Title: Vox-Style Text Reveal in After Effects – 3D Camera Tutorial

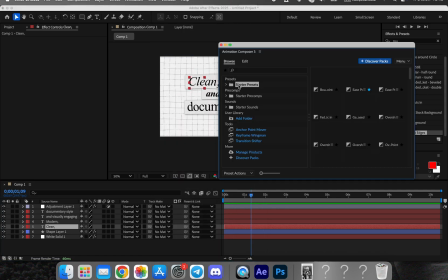306s
Now we animate the appearance of the text. I'm using the free text animation presets from the Mr. Horse plugin.
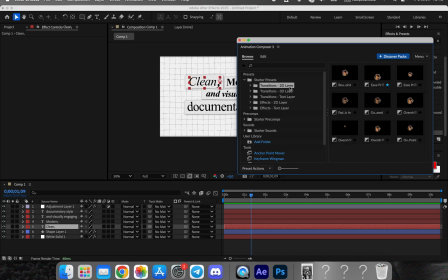312s
You can choose any animation you like. The important thing is to keep it subtle and readable. Each word should appear clearly, one after another, creating a smooth, documentary-style rhythm.
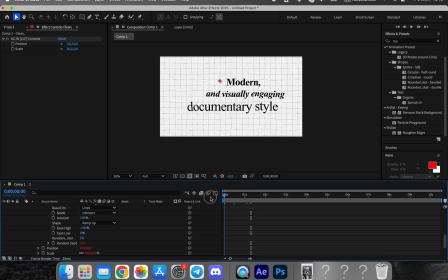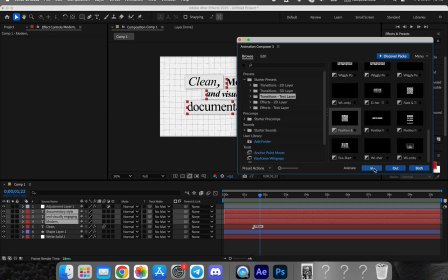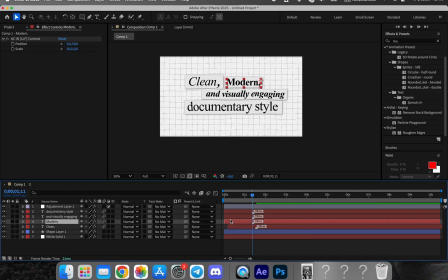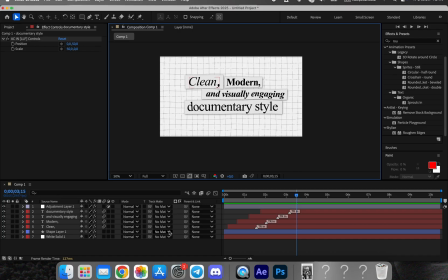Once the text animation is ready, we switch all layers to 3D. Then we create a new camera in a null object.
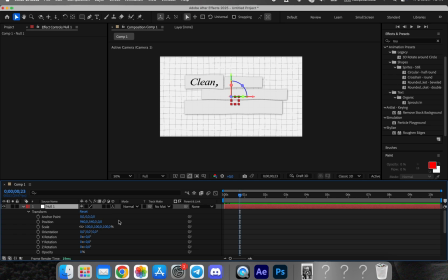373s
We parent the camera to the null so that all movement is easier to control. This setup allows us to animate the camera without touching the camera layer directly. Now we move the camera closer by adjusting the position of the null object. We animate a smooth zoom in on the first word, set a keyframe, and then move forward in the timeline to shift the camera to the next word.
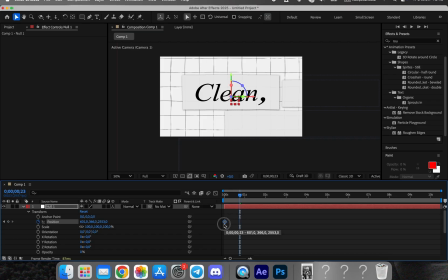392s
For every word, we create a gentle push-in, a short pause, and a smooth transition to the following one. This creates a calm, guided movement as if the camera is reading the text along with the viewer.
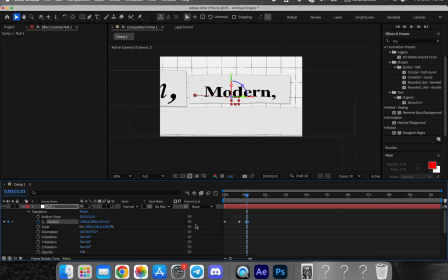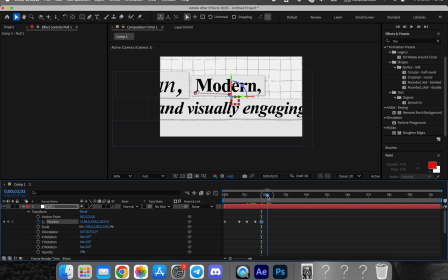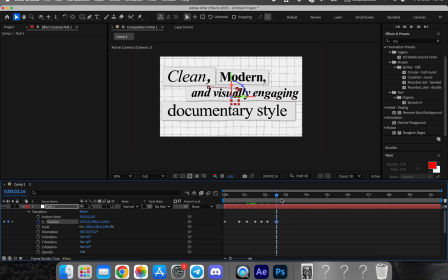437s
After the camera highlights the last word, we animate the null object again to pull the camera back. This wide shot reveals the entire sentence at once and creates a clean, cinematic conclusion. It's a strong ending that works perfectly for titles, narration cues, or explanations.
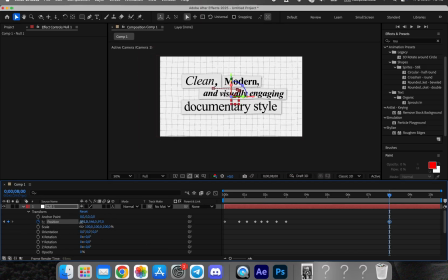Next, we adjust the animation curves using Easy Ease. This smooths out the motion and helps sync the text appearance with the camera movement.
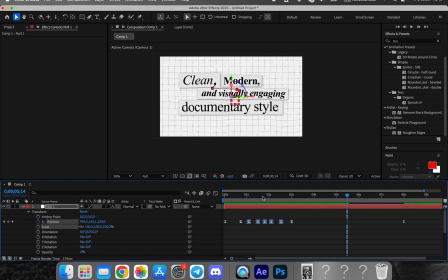473s
Spend some time fine-tuning the graph to keep the pacing calm and consistent. This is an important part of the Vox style.
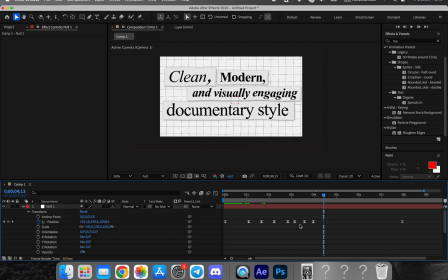488s
To complete the look, we add several effects commonly seen in Vox style motion graphics.
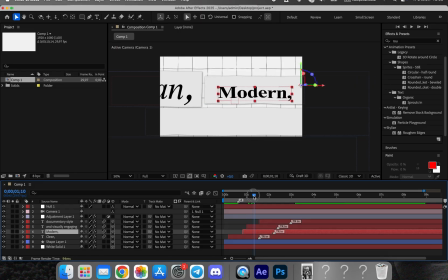493s
A subtle noise effect to add texture, a gentle posterize time effect to soften the frame cadence, and a touch of chromatic aberration for a modern, stylized finish. These small adjustments help tie the entire animation together.
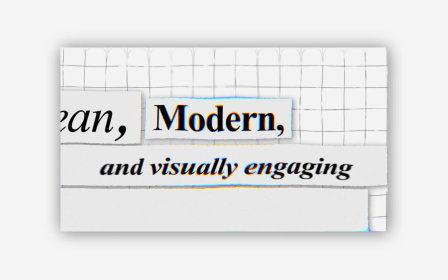513s
And that's it. Our full documentary-style text reveal animation is complete.
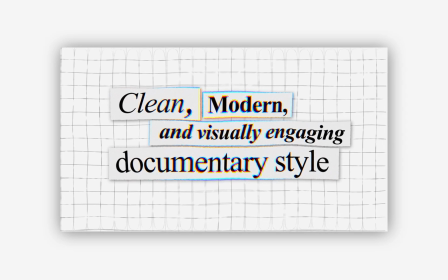519s
If you enjoyed this tutorial, make sure to subscribe to the channel, and you can also get my custom pack,
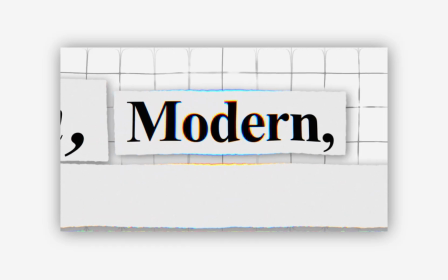524s
which includes this full project file for fast and easy editing, all for just $17.